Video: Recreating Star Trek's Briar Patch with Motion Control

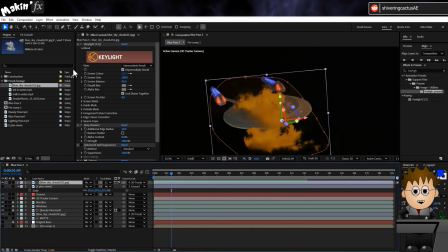12:56 But to be a bit extra, you could also go to Effect, Distort, Twirl, and keyframe the amount to create a displacement type effect as the Enterprise passes through it.
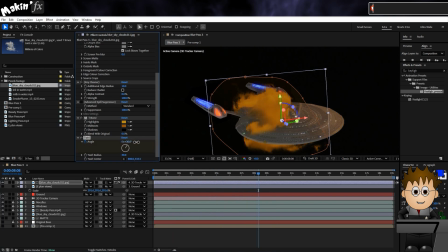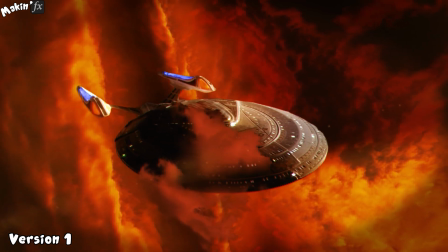13:19 For the background, it's really just a case of adding some cloud pictures, applying some color effects, and keyframing distortions and movement.
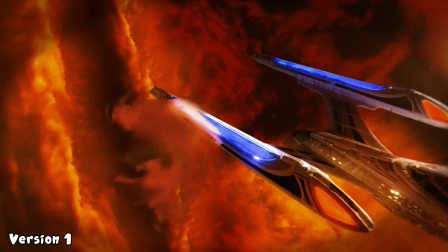13:27 Leaving these as 2D layers helps sell the size of space.
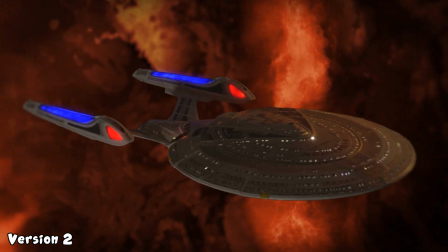13:31 A bit like when you look at clouds behind houses while travelling, they appear to stay in the same spot.
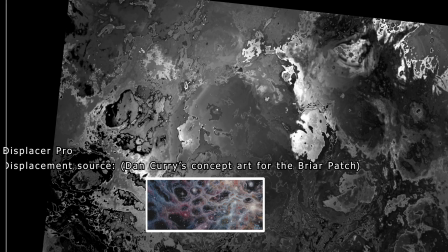13:38 You want to fill the space and have it look exotic, but not enough that you're more drawn to the background than the model.
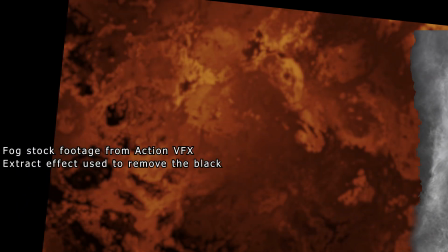13:44 Adding my quick cheats template at the end also helps sell the result too. And that's it!
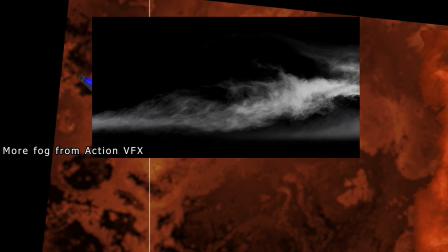13:51 You know, just add creativity. But those are the tricks at least.
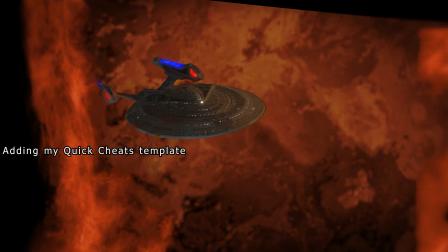13:56 Huge thank you to NJM Photo for responding to my idea. We've got another project we're talking about, so I hope that comes off.
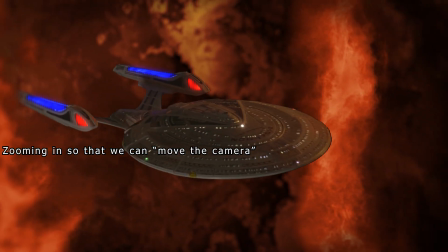14:02 You can watch the full sequence adventure video thing on NJM Photo's channel,
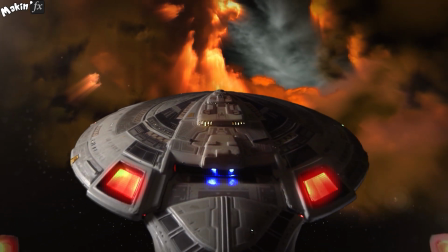14:08 and if you have any ideas or want more details or questions about a specific shot in the final video, then post in the comments below.
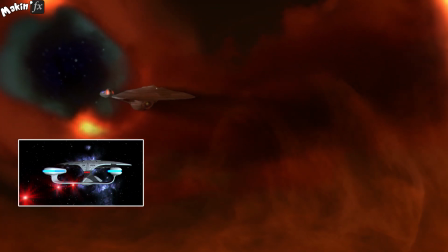14:15 And if you're a fan of Star Trek, I've ended up making so many Trek-related tutorials that you can check them out on this playlist.